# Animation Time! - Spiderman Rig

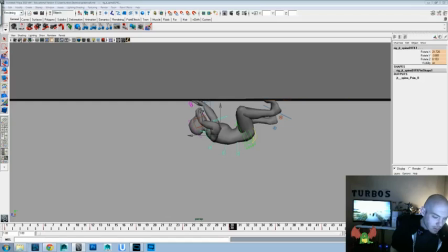(66:11)
Y on the chest controllers, which is again strange that they would have it on the rotate C versus the rotate Y, but that's okay.
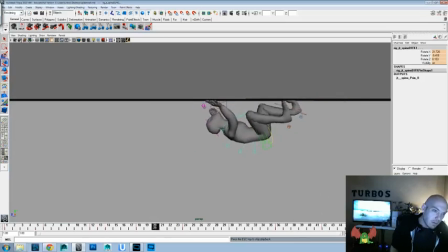(66:27)
Watch it and see if that gives us enough. It's a little more of that squash and stretch side to side.
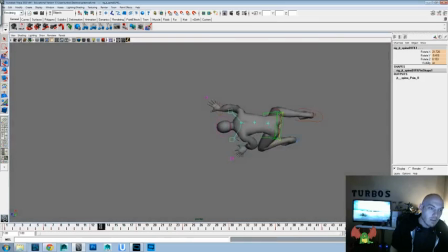(66:34)
Let's go ahead. It's always good to change your angle and everything too to make sure things are working. For those of you watching, probably more exciting to see it this way.
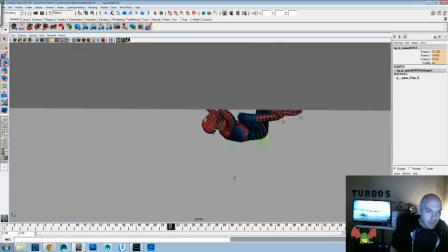(66:52)
Let's see.
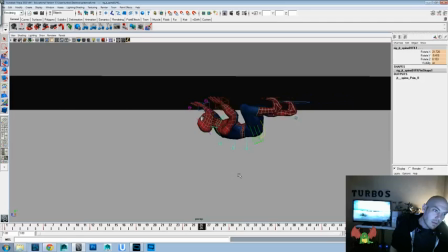the other reason that it's good to turn that stuff off, and again that's 5 versus 6 on your keypad if you're working in Maya,
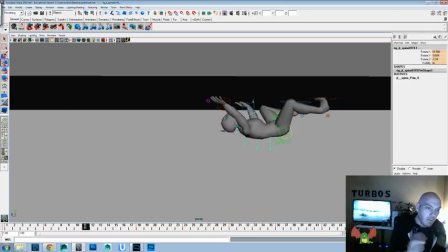(67:07)
is because that stuff can get a little distracting and you really want to focus on the animation and then throw all the extras on later. Just like when you're in your workflows, you want to focus on the hips and the chest a lot and then add the extras with the legs and the arms and the heads and all that stuff.
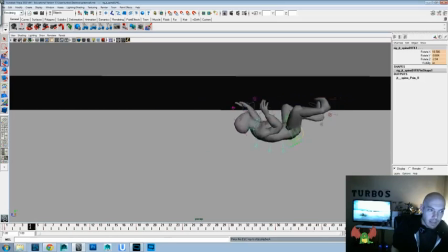(67:21)
But you want your base movement to really be to sell that first, and then once that's working, then you can add all the doodads and the excess flair and everything too. Okay, now let's see if we can get just kind of a butt controller to work that will work independently.
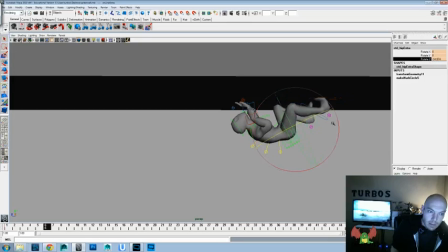(67:41)
Yeah, see? That's what I was looking for. So we can add a little more delay in the butt, just to vary it a little bit.
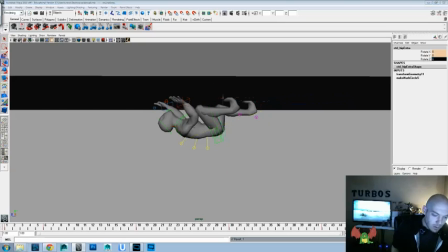And I just want to do a little bit on this, not a ton. And then maybe we'll go into the thumbs, and then once that's working, I think this will be a good little experiment with this rig.
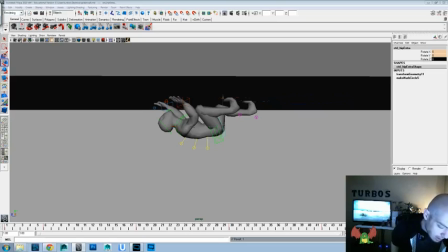(68:11)
And again, I will link it in the information below, so if you're looking for it, or if you didn't hear me before, the information will be down there, along with the program that I'm using, and a couple, I usually link up to a couple of the really good
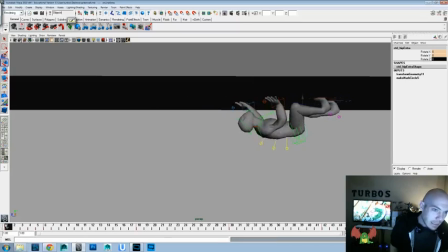(68:28)
starting books for animation that I like, the animation Bibles. So go ahead and definitely give those a read. And again, I don't make any commission on any of that stuff. The only thing I do is, you know, if you like what I'm doing and you think it's worthwhile, share it with some people, subscribe to the channel, and give me some thumbs up.
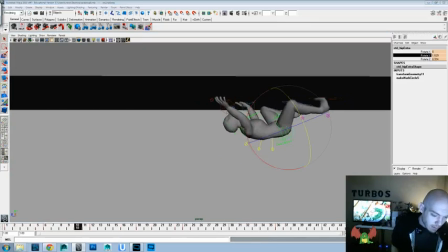(68:47)
And that'll definitely help me out. Otherwise, if you really are interested, I do have a donate button on my site, which can be found in the information below. If you feel so inclined, you're more than welcome to as well.
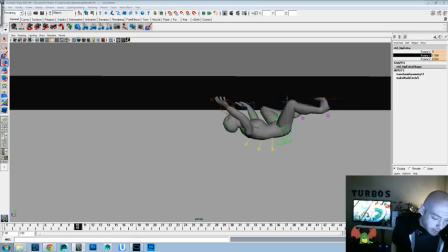(69:02)
But I just hope that you guys like these and are learning something and growing every day while you're watching them, and challenging yourself to do a little more every day so that you can eventually get to the goals that you want in your life. And if they're animation or creative, I hope this is helping you.
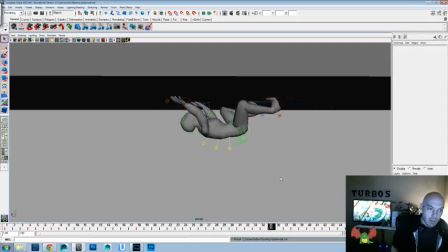(69:20)
Give you some extra stuff to think about or try out or experiment with. And let's add a little bounce to it too. So a little bit of drag on the butt, raise up, drag, raise up.
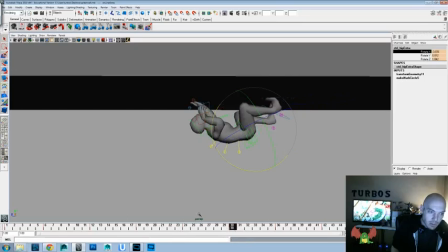(69:39)
And see, we don't want to do too much because this one seems like it can deform pretty easily. Look at that, that's no good. So we want to be mindful of that as well. So if this idea doesn't work, we can always delete it. I think it's a good thing to add to the animation that would add a little bit more, both in timing and delay and overlap,
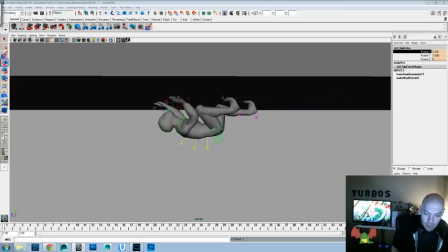(69:59)
and in just the illusion of life. But if it breaks that by breaking the rig too much, then that's not going to help with the appeal of the scene.
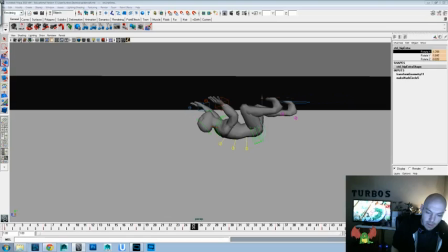(70:13)
Okay, and then you're just going to grab everything, and I'm going to go ahead and delay all of that one frame and see how that works, just to add a little bit of, so it feels like the head's leading a little bit more. Okay, with that being said, I think, oh, I did want to do the thumbs, so let's go ahead and save our work here,
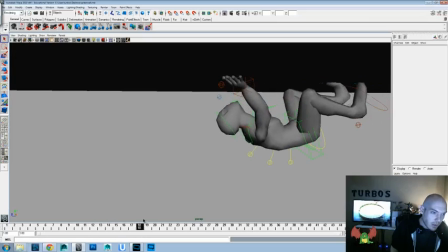(70:31)
and let's go ahead and, just because those are too static here, so it should be 12.
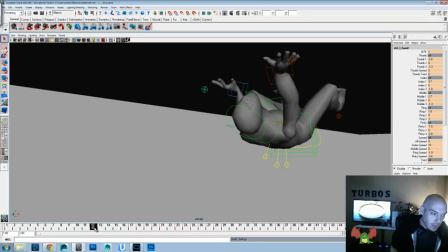(70:42)
And again, it's always good to, you know, change your camera angles too, so that way you can see.
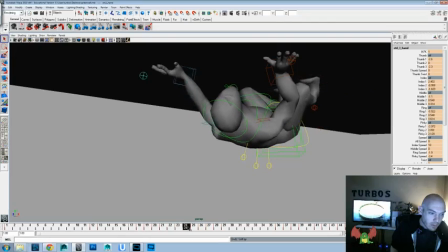(70:48)
But you see that thumb's not doing anything throughout the whole shot. What a lame thumb.
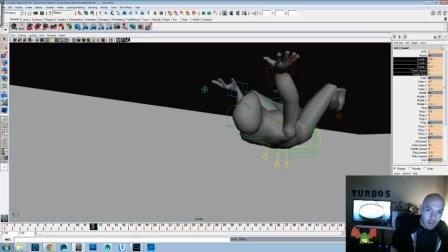(70:55)
Okay, so let's go ahead and we're gonna grab the thumb and we're gonna key everything on 12 and
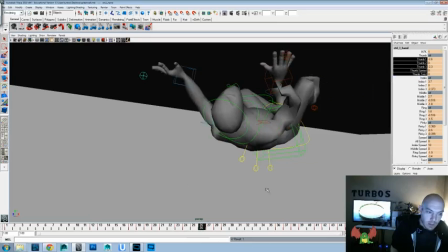(71:02)
26 and
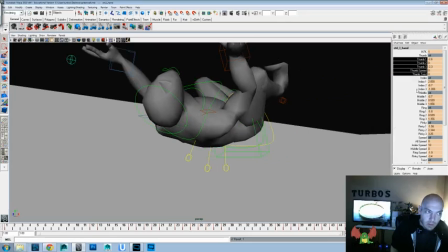(71:08)
36 and 48.
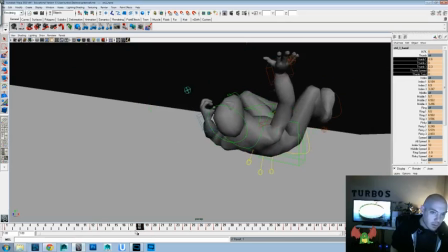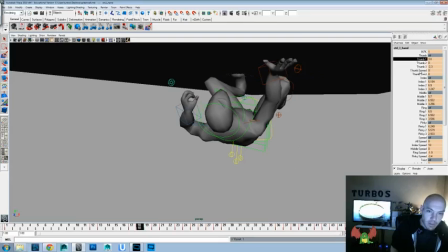(71:18)
Just gotta thumbs in different character rigs. I don't know. There's not a lot of the rigs that I really like the thumb in them. They always tend to looking to get a good natural pose.
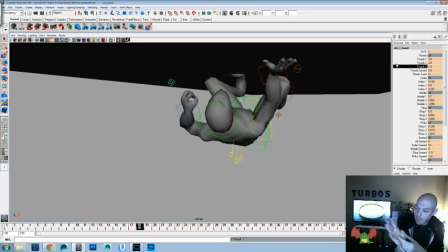(71:31)
Since the thumb is so different from the rest of the hand, they don't usually bend in the right places, so you have to be kind of careful with the posing on those.
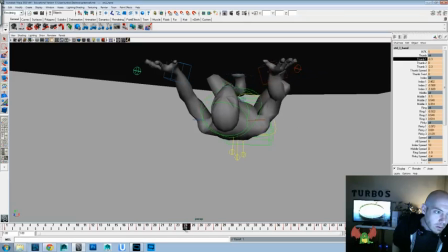(71:47)
Lift it up. Just a little bit of overlap there.
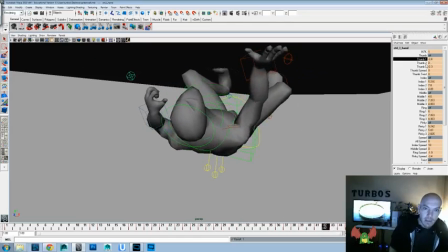(71:53)
Not a whole ton, but just something to keep it alive, keep it moving so that it doesn't lock off there. That's no good. It'll get rid of, there's nobody who can keep their thumb in exactly the same movement while they're doing something like this. That would break the illusion that it was something that could, is realistic.
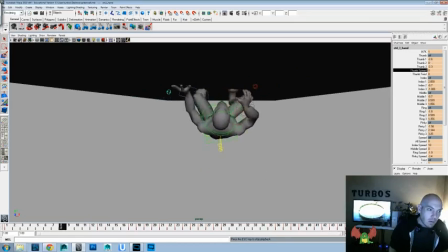Okay, that's fine.
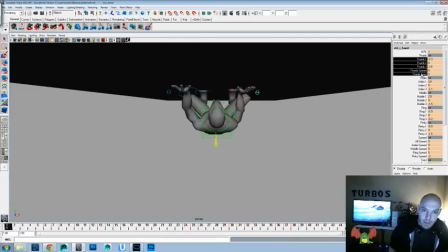(72:27)
Okay, so we're just going to grab the thumb here, and we're going to key selected, and key selected again at 14, then again at 24, and again at 38. And we'll go in, and we'll get a couple better thumb poses there.
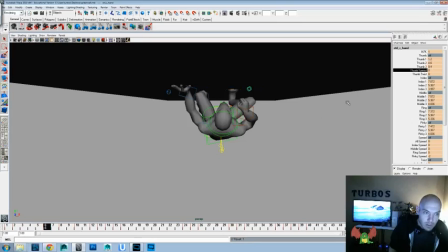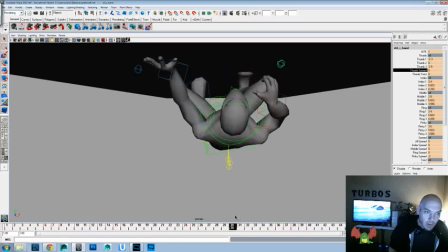(72:54)
That's fine. It's actually better than, I like that, the way that this thumb moves. It gives you a few more options, and it feels a little more realistic than the Goon Rig thumb. Still, I think the Animation Mentor,
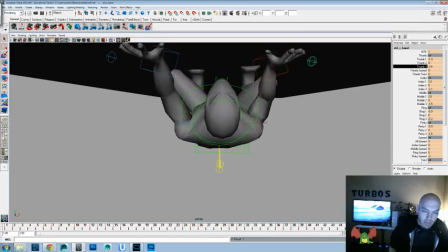(73:13)
which is the Stewart Rig, is probably my favorite for what you can get out of the hands, but it only has 3 fingers. Is that right? Thumb and 3 fingers, I believe. Yeah. And I like 4 fingers, a bit more natural that way. So that's one thing, but
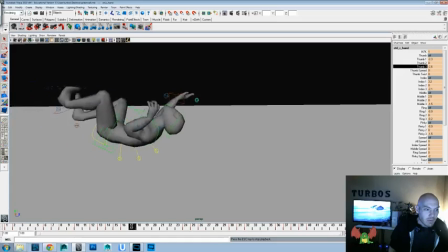(73:33)
that rig isn't available to everyone, and I'm trying to focus on free rigs that anyone could just grab, and as long as they have, and I think Maya even has just like educational versions of all of its programs that you can sign up for.
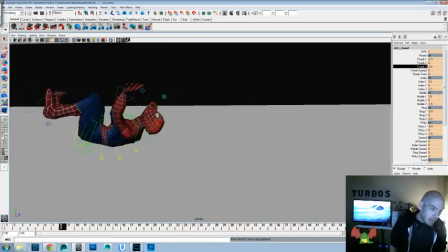(73:49)
So anyone could go in and try this stuff, so I try to keep it at the fairly basic level while everyone's learning,
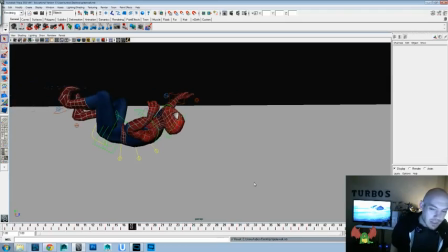(73:56)
and it's probably like a level 2 if this was a game level, because it's not beginner animation,
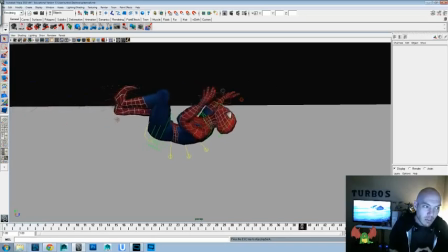(74:03)
but I try not to do too much over the top so that anyone who's watching this video could technically recreate what I'm doing here.